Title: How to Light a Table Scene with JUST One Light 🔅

everyone, I'm Kelly Mena from Nanlite USA, and today we're gonna take you through a super simple, yet beautiful, way to do a table scene.
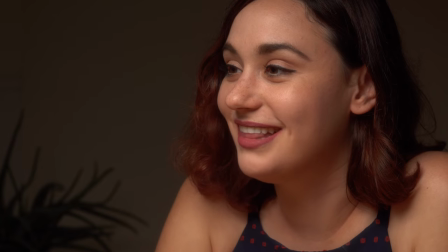8s
How simple, you ask? Well, the way we lit this scene was only with one light. So let's jump right in.
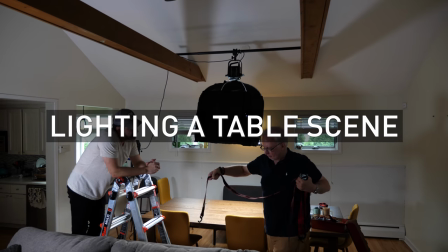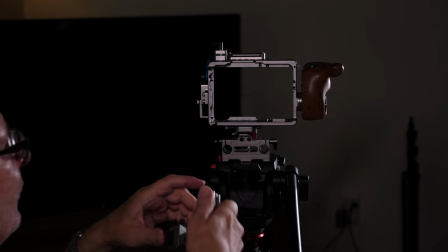21s
So let's talk a little bit about the gear we chose to use.
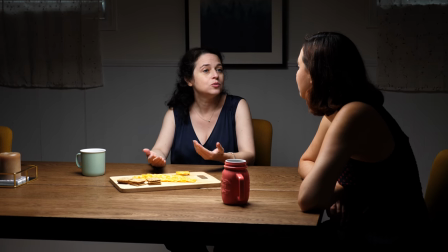24s
So we had three actors at the table so that we could have a nice little simple setup of them just eating a cheese plate, having some tea with each other.
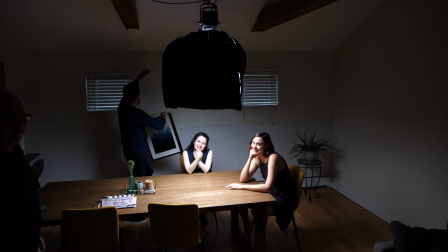32s
And again, we only wanted to use that one light.
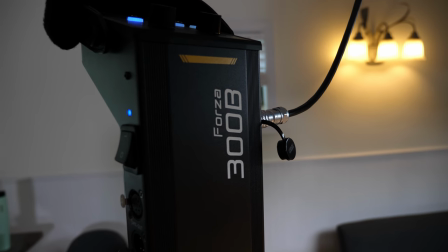35s
So the light that Mark Raker, the cinematographer, and I decided to use was the Forza 300B.
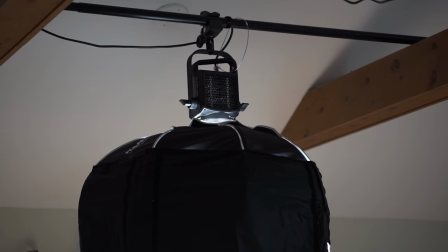41s
We chose the Forza 300B because it's a bicolor version of the Forza 300, which is mainly daylight.
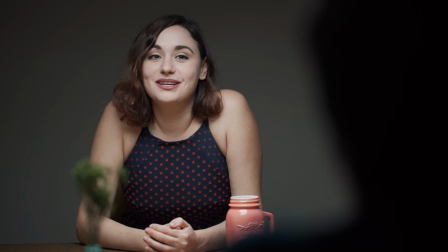48s
And we wanted to have the opportunity on set to basically choose what kind of
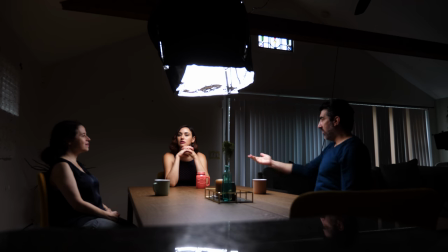54s
Kelvin and what kind of mood and tone we wanted through the actual color of the light.
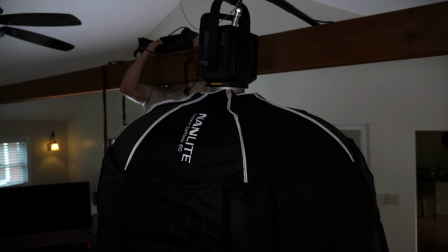60s
So we went with the Forza 300B,
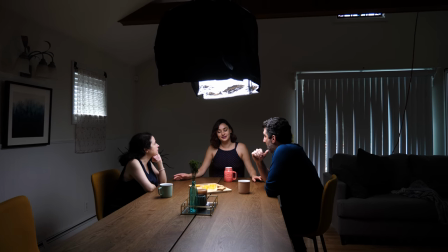63s
and we knew immediately that if we wanted to do a nice flattering top light on the actors, that we wanted to use a lantern.
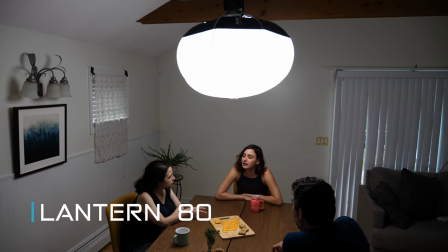70s
So Nanlite makes three different lanterns, but we decided to go with the medium lantern, which is a 31 inch lantern.
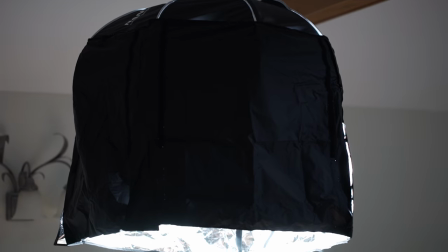77s
That's the Nanlite Lantern 80. And this lantern, like all the other lanterns, comes with a skirt.
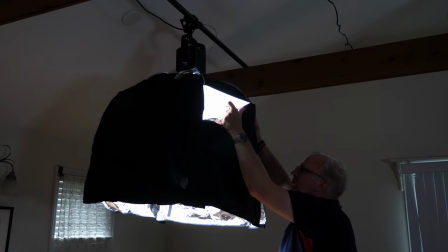83s
And what's nice about that is this beautiful diffused top light, you can really control and narrow down that beam when you put the skirt on top of the lantern.
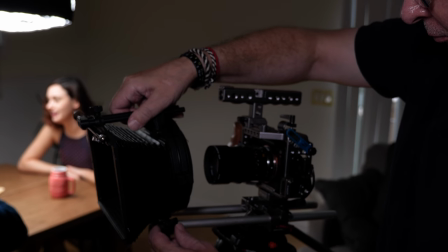94s
So in terms of Mark's camera bag, he used his Sony a7S Mark II for this,
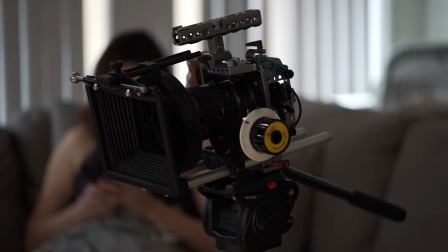100s
but he also like mixed and matched the lenses that he chose to use depending on the kind of coverage that we needed to get.
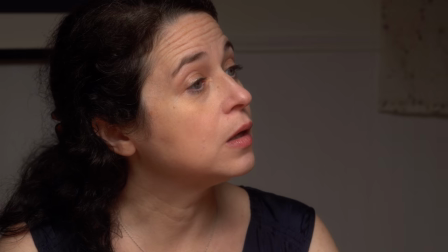106s
We did wide shots, medium shots, close-ups, and so in order to get that range, he used his Canon 35mm,
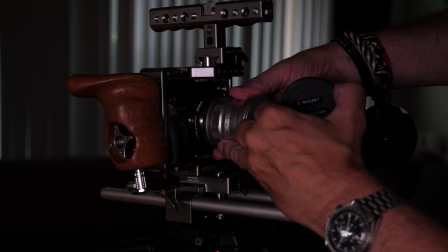112s
his Voightlander 50, and my absolute favorite was his Leica 90.
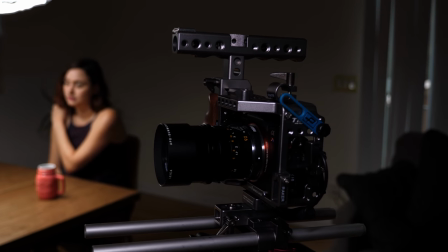117s
It really made some beautiful close-ups on the actors.
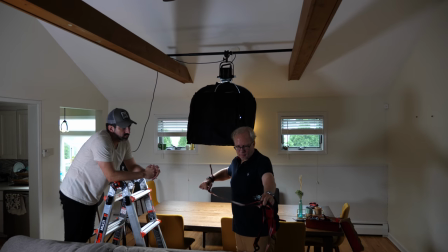120s
So in terms of mounting the light over the actors and having enough headroom and making sure that the lantern didn't end up in the shot,
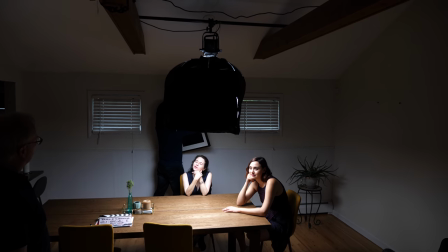128s
we were super lucky. We actually were in a space that not only had high ceilings, but it also had beams.
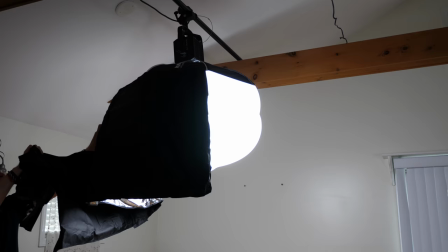135s
And we were able to use these beams to actually mount the light over the table right where we wanted it to be.
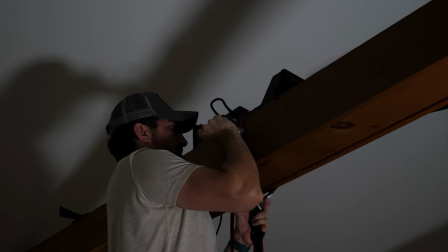142s
We were even able to mount the ballast to the beam with a ratchet strap.
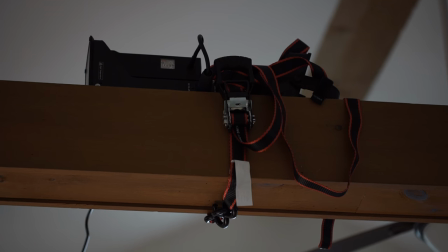147s
So we really did have just 360-degree access to different shots without having to worry about light stands or anything like that.
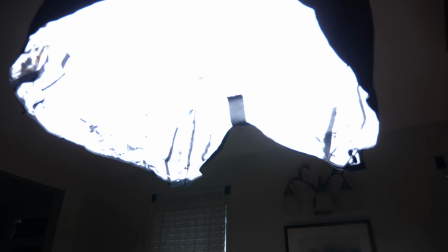156s
So in terms of settings when it came to the light, we actually did decide to go with 5600 Kelvin,
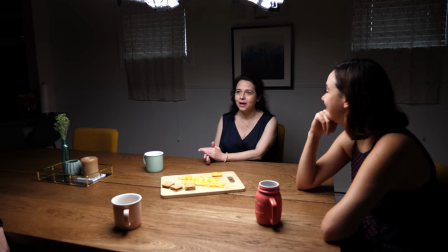162s
a daylight, because we had so much daylight naturally in the space already that we decided to just match that.
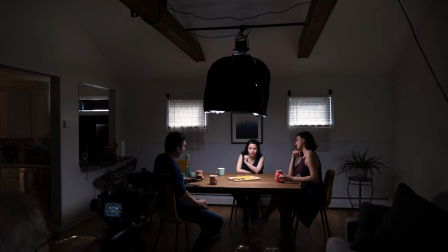169s
We could have gone a little bit warmer, but we really didn't want it to be too drastically different from what we had already.
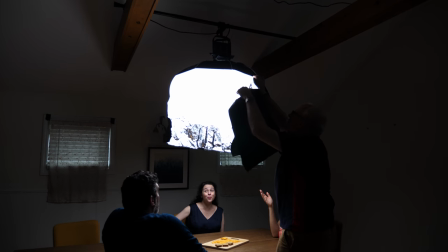174s
We even blocked some windows and put down some shades just to kind of make sure that we didn't have too much daylight coming in and that the light from the lantern,
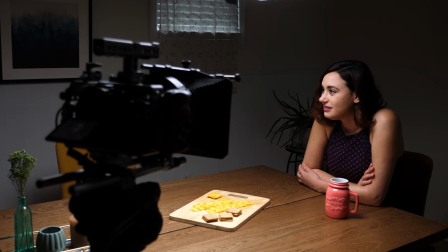182s
which was at 100% intensity, was really the light that we were focused on. Now I want to take a second and go back to the concept of the skirt. So again, all Nanlite lanterns come with a skirt.
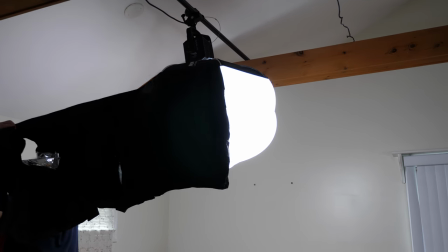195s
And the reason for that is, you know, this lantern is a beautifully round
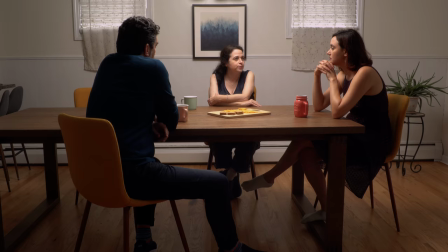200s
softbox that gives off this beautiful soft light and can spread it everywhere if you wanted to, but the skirt allows you the ability to really narrow the beam if you need it to be a little bit more narrow,
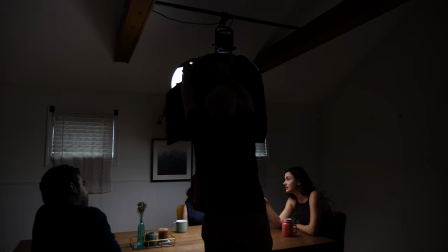211s
which for table light, it really is usually a top light that's coming straight down.
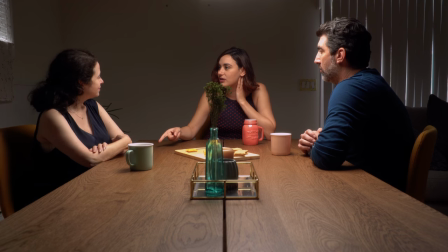215s
It's not really going everywhere. So in order to make it feel more natural, we decided to take the skirt and use it to direct the light downward.
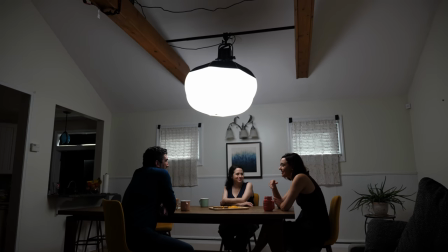224s
We also took a moment to take a shot, a wide shot, without the skirt,
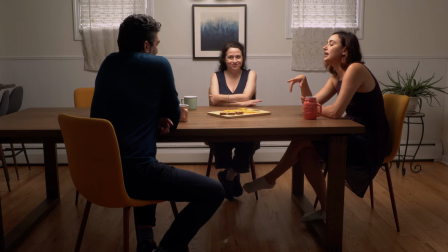228s
so that you could see the difference between what it looks like when it's spreading light mostly
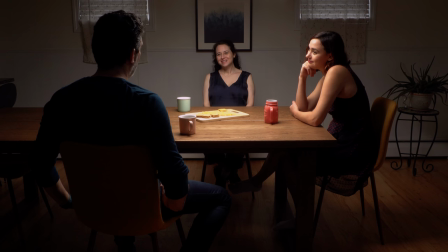233s
everywhere versus when you put the skirt on it and it narrows down that soft light.
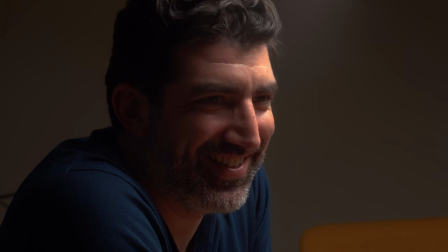239s
So one thing I think is really interesting to take into consideration when you're shooting scenes like this and you're getting different coverage,
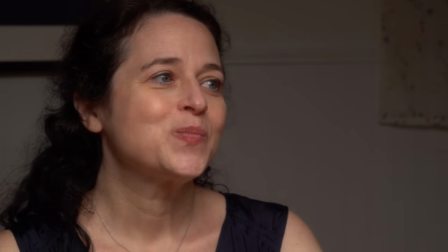246s
you're getting a close-up shot with the wide shot, you really want to make sure all that coverage matches when you hand it to the editor and then they have to put
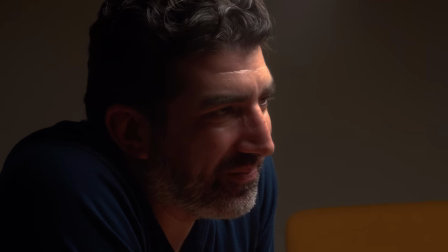254s
it together so it makes sense. So something that Mark and I decided to do was when we went in for a close-up on Alex,
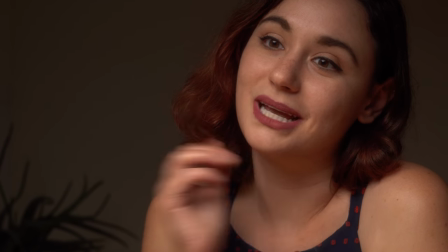260s
the female actor at the very end of the table, we decided to move Pam, the actress across from her, a little down and away from her because when we did the close-up,
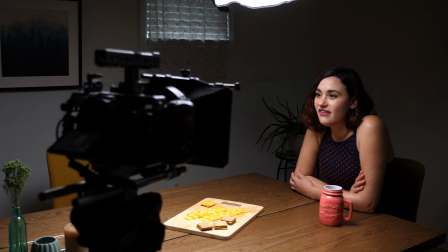271s
her eyeline made more sense if she was looking at Pam farther away. when we actually cut the scene together.
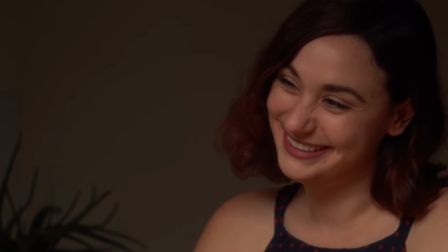278s
So that's a little movie magic for you, but we really did want to make sure that when you cut it together, it all makes sense.
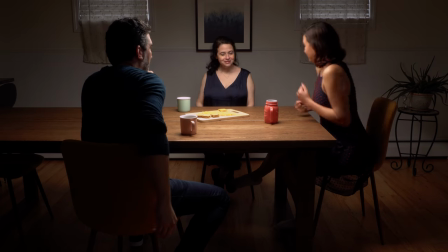285s
Another thing we decided to do was because Christian, the male actor, had all this gear behind him,
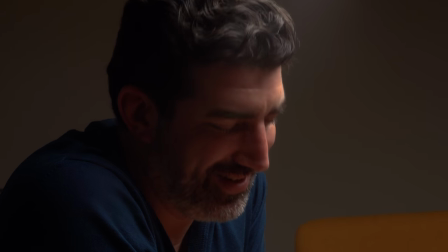291s
instead of taking an hour and moving all that gear, we actually just moved Christian to the other side of the table and flipped everything around,
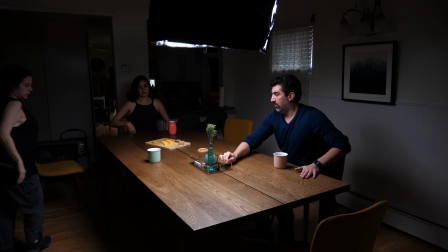299s
and then had Pam and Alex switch their positions as well to make sure that the scene still cut properly together.
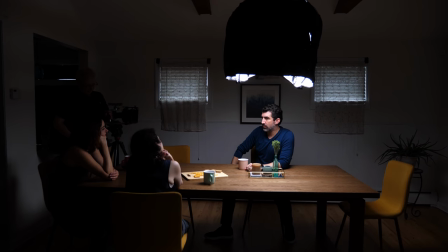306s
But this saved us like an hour of hustling and bustling and moving gear. Another thing I really like about Christian's close-up is you can tell the light on him is actually a little more dramatic.
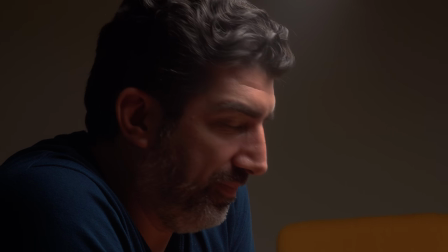315s
It's a little moodier when you compare them to the close-ups of the ladies.
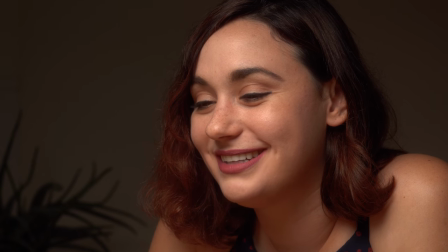320s
And the reason for that was because Mark and I decided to kind of position him in a different place where the light was.
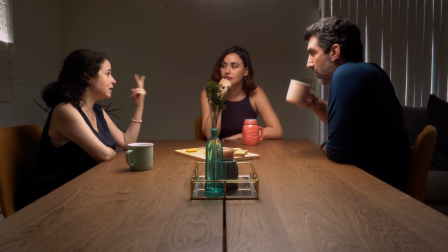326s
So again, it's still the same light setup. It's still the Forza 300B with a lantern overhead with a skirt.
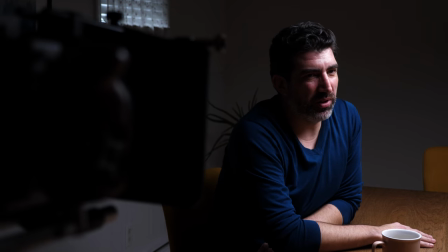333s
But where you place your actor will influence how the light falls on them and the mood that you're going to communicate with the lighting. Okay, everybody, that's it. That is our super simple how to light a table scene setup. If you guys have any suggestions on how you tend to light these kinds of scenes, please let us know in the comments below. And if you haven't subscribed yet, please make sure to press that subscribe button. We have a lot more tutorials coming your way. Thank you so much for watching.